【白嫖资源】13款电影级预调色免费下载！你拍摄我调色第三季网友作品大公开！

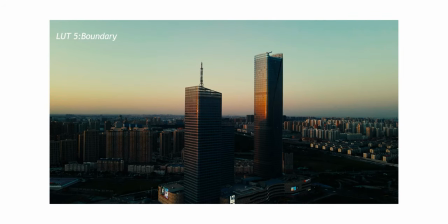12:06 然后但是是好看的我觉得看起来像什么好莱坞大片的预告的那开场的话什么阿汤哥阿汤哥要从他里挑战的时候其实这个取景我觉得也是蛮好的如果它拍的时候可能角度变化
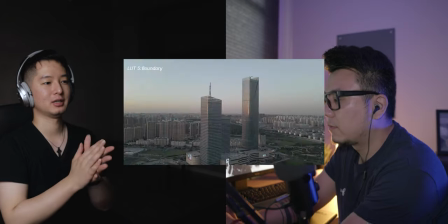12:24 可能这个感觉又不太一样因为像这个画面里的话像我之前看镜调测调很多就是航拍素材的时候
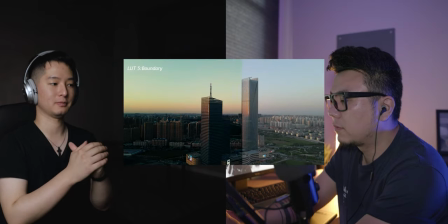12:31 其实可能大家航拍都会选一些比较纯净一点的背景的这种
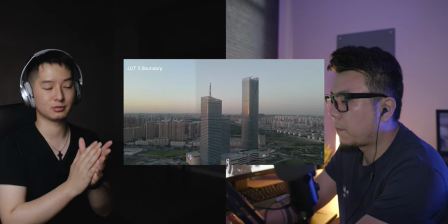12:36 或者是一些构图比较简洁的去用这个画面其实我觉得除了这两栋
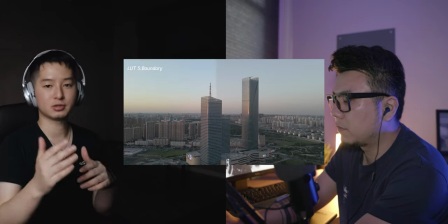12:44 大楼高楼之外可能剩下的楼会有点粗细有点跳出戏所以说我就想把他们的这个阴影给压到最低然后对直接把他们的视觉冲击感降下去那他拍的这个
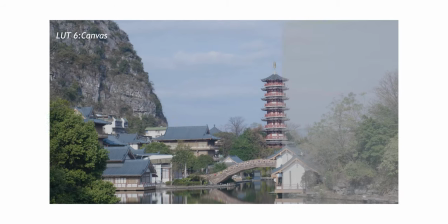12:57 其实我觉得这个构图我觉得就已经蛮好看的对蛮好看的
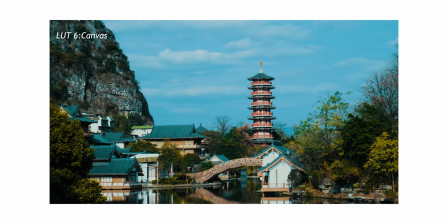13:03 然后看一下调色的一个结果那首先是这个一季调色那一调色之后呢他整体感觉还是有点淡
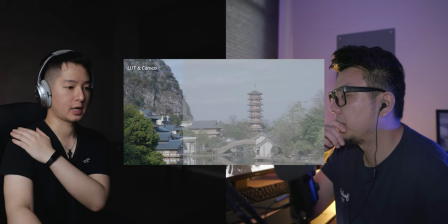13:10 所以说我是在那个饱和度上然后加了一下那然后后面的这个天空呢
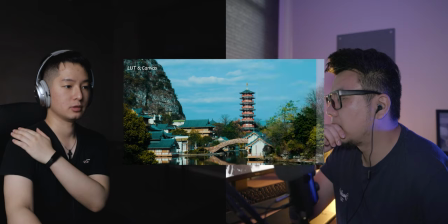13:19 因为它本身是蓝色的所以说那加了之后对更蓝一点这样的更蓝阴影的话我是把它降到比较低的一个位置可以这样提高一个对比度这样加一个反差进去那大家可以看这个建筑上面的这个瓦的颜色也是变的
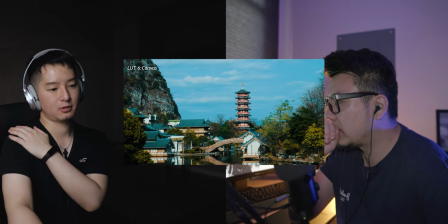13:37 所以说这是一个风格的话比较强一点的那大家如果用的时候不喜欢的话Laz的强度给这样低一点强弱 强低一点但你的对比度就比我到时候你看我这个画面我这个画面有一点点问题它的画面的话因为它选择的应该是早上或者下午
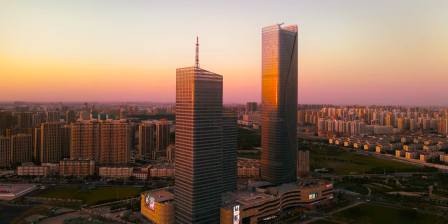14:01 所以我是想把它的夕阳或者是朝霞突出一点
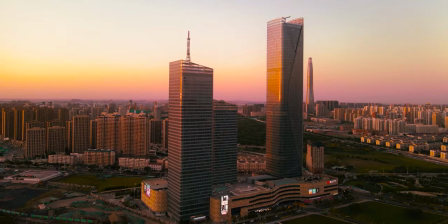14:06 其实整体看下来我觉得是OK的但是我自己觉得不满意的地方
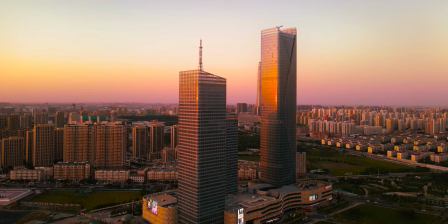14:11 是比较高的这种楼的橙色的部分有点太浓了一点我最后看一下因为橙色这个部分其实是它当时拍摄的时候
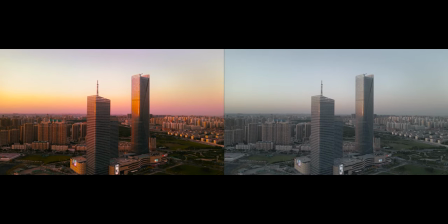14:18 这个阳光集中在了这个地方所以说这个地方其实高光一点我觉得其实OK我觉得这个还OK其实我主要喜欢这个画面就是说天空这个过渡这个水风高化非常强的
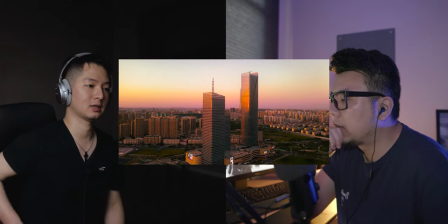14:32 就是如果别人有类似的素材套用这个LUS之后那它可以我觉得可以就是说套用的时候强度降低点
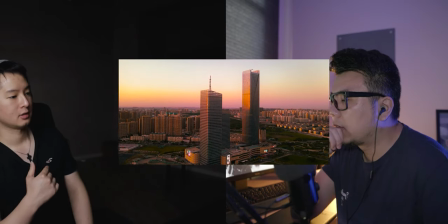14:40 我觉得天空上应该会出现这种类似的这种颜色这算是风格化很强的一种就是从黄到粉红色
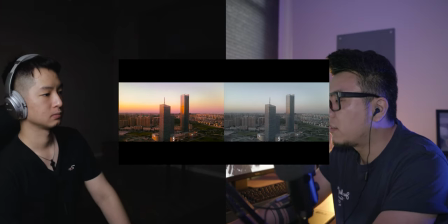14:52 但是这一款高楼的橙色这块有点太橘了一点
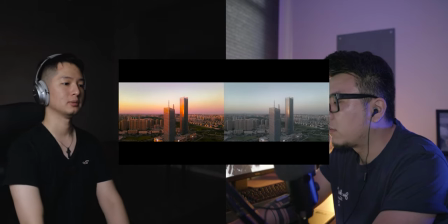14:56 有一点点突兀 不过还好我觉得可以稍微降一点点至少如果有朋友想用这个LAD的话其实很简单 你建一个萌版把这一小块圈出来而且它的Truck不是很难这个跟踪不是很难所以说决踪不是很难对然后你把这一块的橘色的部分保守就降低一点点
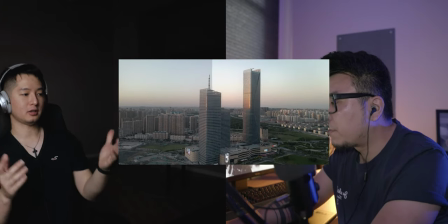15:19 但我觉得你这个画面一看看出来就是那种然后很像夕阳的时候或者是那种海边的海边城市的那种
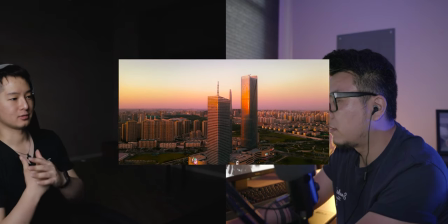15:27 早上紫色的晚霞的那种感觉就是会给人一种感觉
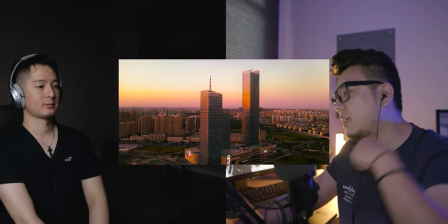15:32 对我就想往他因为他拍摄的这个时间一看就应该差不多是那个时段才拍出来的
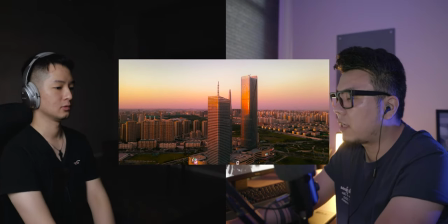15:38 所以我想把他的感觉突出一下
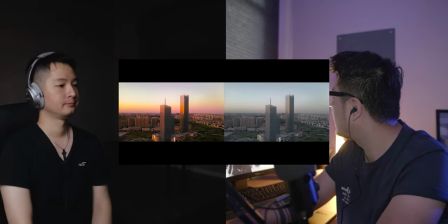15:43 然後我們來看一下是誰的
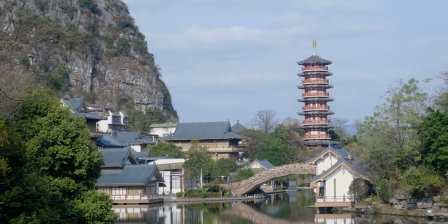15:49 這個的話就是像我剛才跟你講的有一點點問題的地方是在於